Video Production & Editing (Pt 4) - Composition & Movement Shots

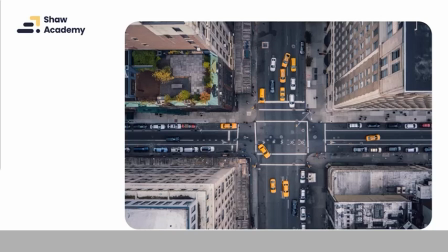(24:34)
It'll give us a sense of exactly where we are straight away, but it also might give us a sense that this is the world is busy. There's so much going on. There's so many stories happening, in this space. Like obviously this is New York, with the yellow cabs and that. But as we can see, there's lots of people in this place.
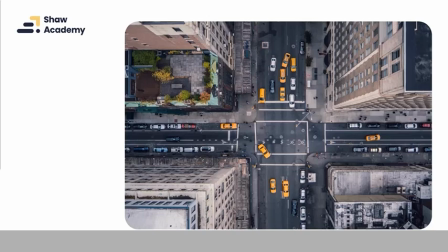(24:54)
There's loads of people in the cars. There's loads and loads going on. So this is what we would know as a establishing shot, which we'll look at in just a moment, a little bit later on in the lesson, because it provides us with a huge amount of information straight away,
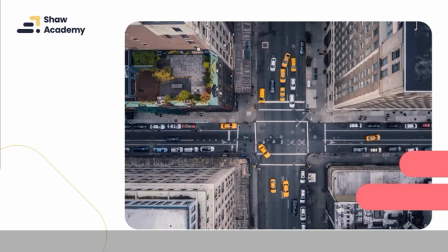(25:11)
in the sense that we know the place, we know there's loads of things going on in this place, we know the time of day, etc., and so on, but we don't know exactly what the story that's going to be told is yet, but we will eventually. So those are our different compositional techniques.
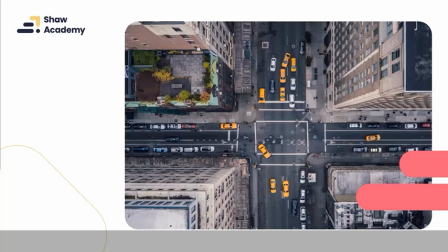(25:29)
What you want to do with all of these techniques then is to take the next step and to combine them with different movements.
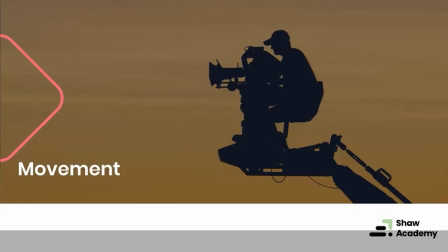(25:36)
Now, very important when it comes to filming is that, one of the main things that you will need to do with filming is try to keep things steady. So naturally, when you move, things are going to shake. If you haven't got something to try and help you keep things steady, things are going to shake.
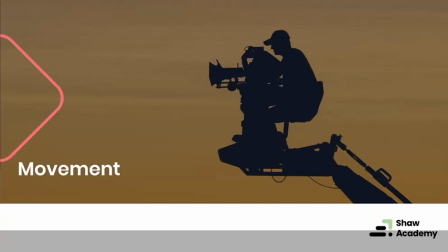(25:56)
And this can be used, for great effect. For example, if you think of, say, like the Blair Witch Project, shot on video footage, and, when they're running away from the Blair Witch and all of that, it's a sense of panic and so on. It's really intense, but you could only really kind of take that type of footage in short bursts.
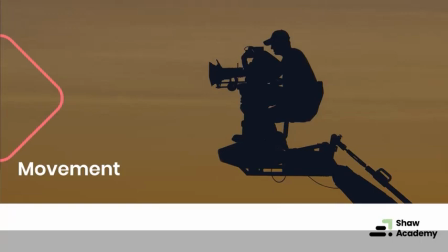(26:15)
So with movement, there are a few tools that you may need to look at investing in, depending on the type of video you want to capture.
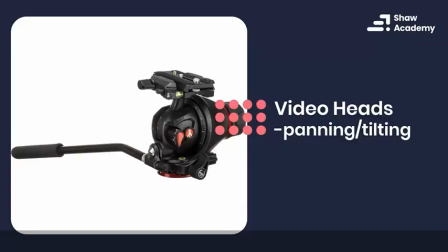(26:25)
Now, with all that said, there are some basic equipment that you're going to need if you want to master movement in your film making. Starting off with tripods and video heads.
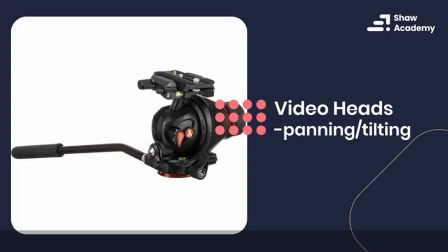(26:37)
So I'm going to be using a couple of different examples, but the Manfrotto brand here that you can see, they tend to be the top of the range. Unfortunately, also the most expensive brand out there as well.
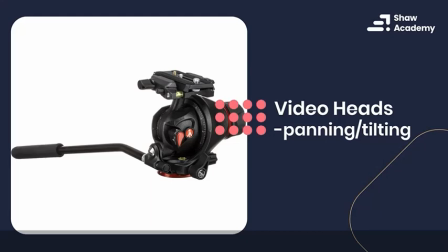(26:50)
And when it comes to video, you're going to be wanting to buy your heads and your legs based separately. So let's have a look at the video heads first of all. Having a look at this one here, we can see, well, first of all, we have a handle that we can use that allows us to pan and will allow us to tilt.
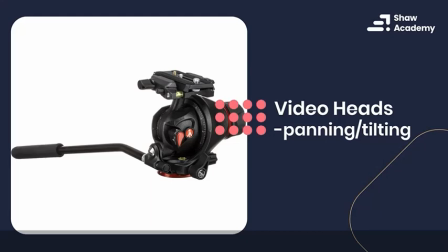(27:09)
So that's moving up and down and to left and right. Now, it's also a ball head as well, which means it gives us some limited movement here, basically kind of 90 degree movement here when it comes to whether we want vertical or horizontal shots.
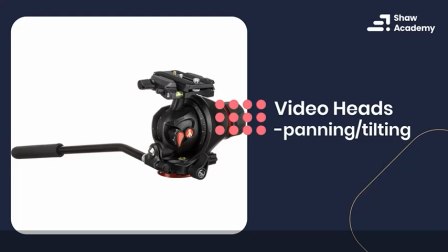(27:28)
It has a pan lock as well, so if you're going left to right and you want to keep things nice and steady, you can set that pan lock.
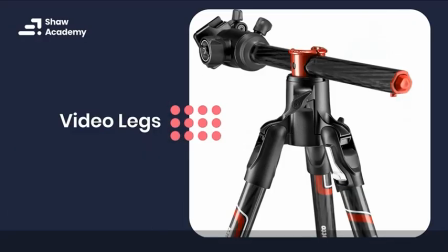(27:35)
You want to combine that then with a set of good video legs. Now, as you can see here, again, going with the Manfrotto brand, we have the ability here to be able to take the center column out of just the vertical,
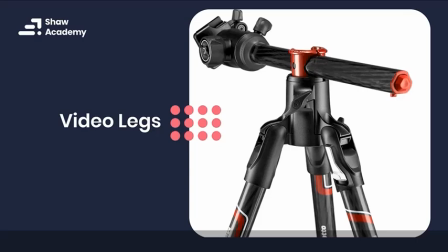(27:51)
the traditional vertical viewpoint, and go horizontal with it instead. However, again, combined with, in terms of cost, you could be talking well up to about 300 to 400 euro or $400 altogether,
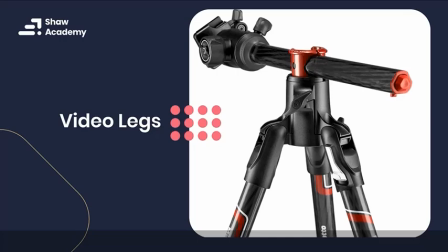(28:08)
which unfortunately is the price when it comes to higher quality video making.
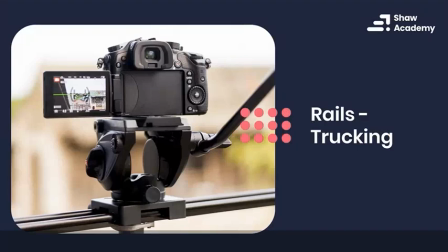(28:15)
Now, getting to the next level, you'll also want to look at a set of rails. So rails will give us two options when it comes to movement. The first option is trucking, which is tracking your subject,
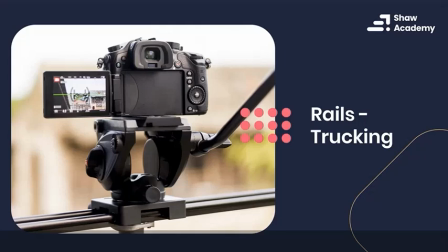(28:29)
so basically following along with your subject as you're filming them, or panning along with them, of course, as well.
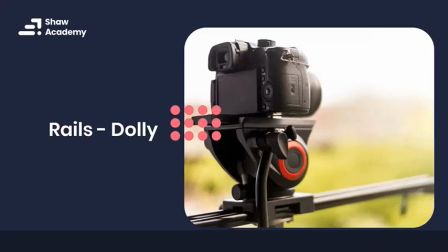(28:37)
Or we also have dollying.
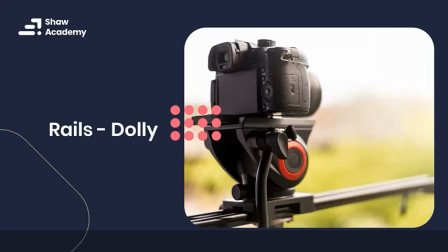(28:39)
Dollying is zooming in on your subject without zooming in using the lens. So there's a big difference. We'll have a look at those in a moment. But dollying is when we physically get closer using our cameras.
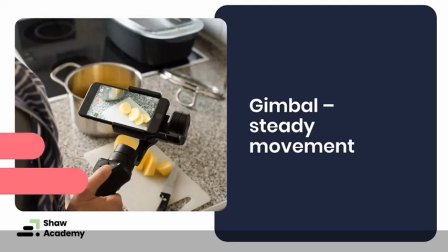(28:52)
Now, if you happen to be shooting on a smartphone, gimbal is the way to go. Gimbal will give you nice steady movement, a whole lot of freedom actually, really, when it comes to filming, when you're using your smartphone in particular, to keep things nice and steady for you.
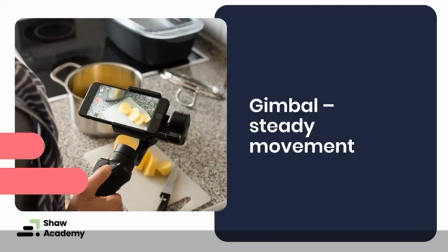(29:12)
Very, very straightforward to use as well. As you can see here, you can change the angle if needs be. But you are going to probably be looking at about $150 to about $200/euro for something like this.
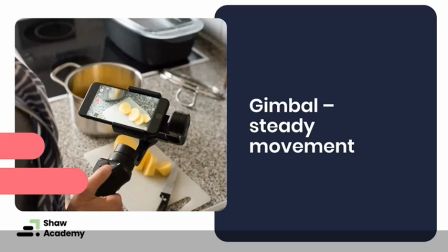(29:26)
But if you're primarily someone who photographs and films using their smartphone, definitely well worth the investment.
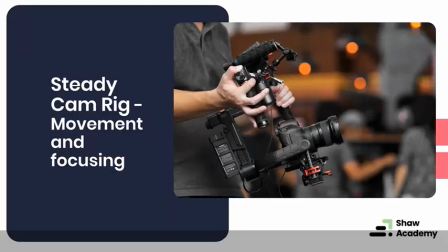(29:33)
If you happen to be using a DSLR or a mirrorless camera or anything that's a bigger rig, you're going to be looking at using a Steadicam rig, which unfortunately you're going to be also looking at investing a lot more money into these kind of rigs.
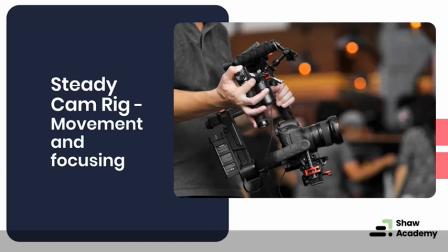(29:50)
They don't come cheap, but they will give you a huge amount of movement. They'll also give you a huge amount of options when it comes to attaching accessories. So this type of rig here in particular will allow you to attach microphones and that as well.
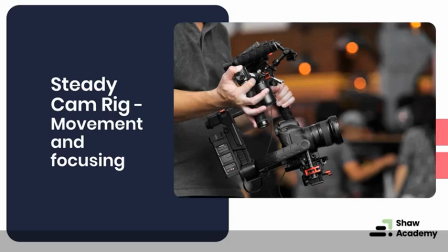(30:06)
So if you want to capture better sound, it'll also give you focus pulling too, so that you can actually change your focus without having to put your hands on the camera at all. As you can see here, just where the thumb is,
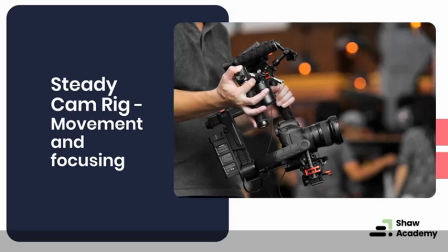(30:20)
where the camera operator's thumbs are, he's able to change the focus here just by rotating that wheel. But these types of setups will cost you pretty much as the camera itself. Now, so with those different equipments in mind, let's have a look at some of the different shot types,
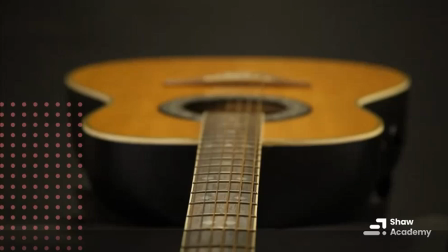(30:39)
some of the different movements, I should say, that we can do, beginning with our zoom.
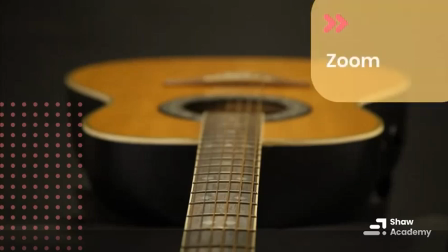(30:44)
Now, zoom is a little bit different from dollying.
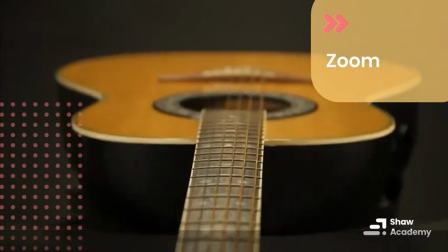(30:48)
Zoom is when we actually use the lens itself to zoom in on our subject.
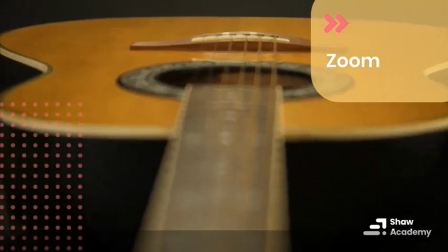(30:54)
Now, this can be a little bit troublesome because it means that, as you can see here with this shot, that you can lose focus.
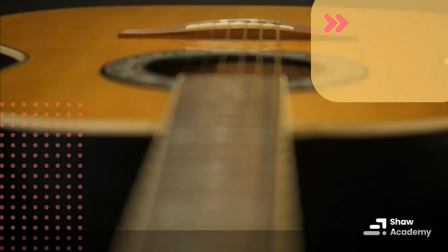(31:00)
It can be very, very difficult to zoom in on our subject. I'll just go back there and just play it again.
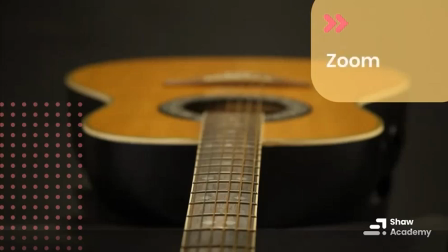(31:06)
But it can be very difficult to focus and to zoom in on our subject at the same time.
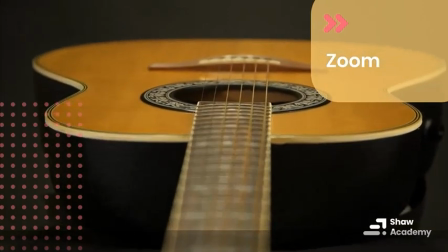(31:13)
Sometimes it is, of course, going to be the only option that is available to us, but dollying is more effective.
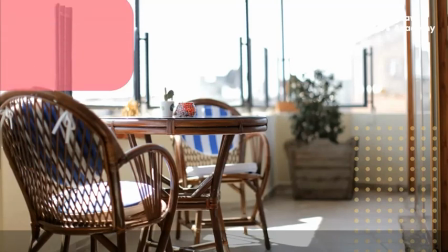(31:20)
Next up is our pan. And our pan is basically our left to right, our right to left.
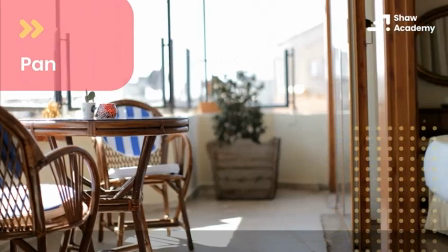(31:26)
Very, very good for this type of shot. So if you're into doing video for interiors or anything like that,
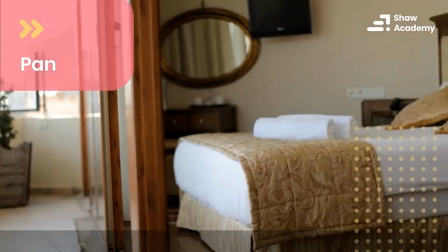(31:33)
say you're doing a promotional video for a hotel, this type of shot works for very, very well.
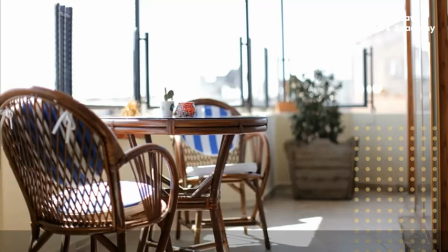(31:39)
Again, I'll just quickly go back there just to show you that again from the start. So just simple left to right here.
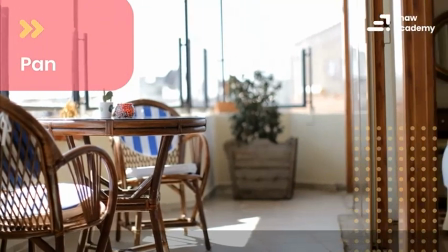(31:47)
We get a good sense of the space, nice little kind of balcony area moving into the interior here.
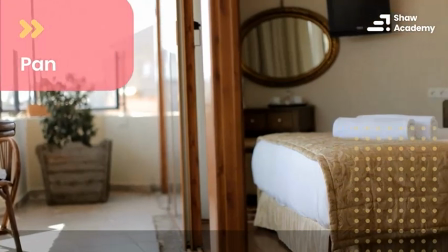(31:53)
Looks very, very luxurious, but a very,
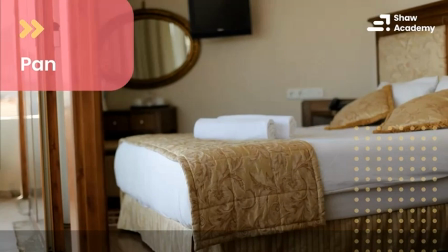(31:56)
very simple technique just to kind of give us an overall idea of the space that we are filming, that the viewer is looking at. Then, of course, we have our tilt,
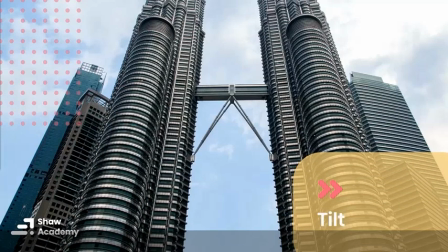(32:08)
which is like a pan, except it's up to down or down to up, like in this shot here.
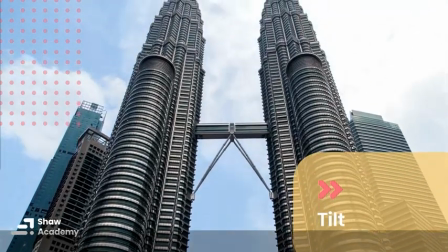(32:14)
A little bit of time lapse here as well,
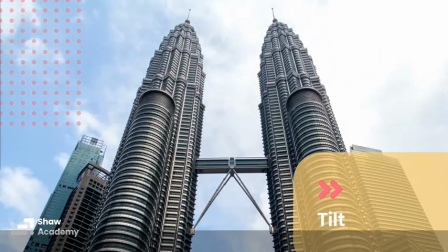(32:16)
as you can see with the clouds, but simply starting from the bottom and slowly working up to reveal the subject. Okay, so very, very simple.
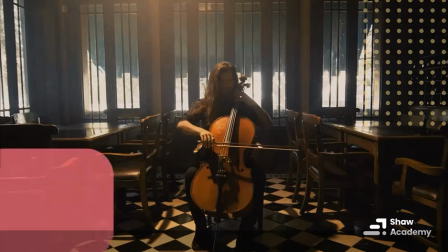(32:26)
Now we have our dollying, which, as I mentioned, a little bit different from zooming, because dollying is maintaining the same focal length, it's maintaining the same frame, it's the same focal length, but actually just physically moving in on the subject.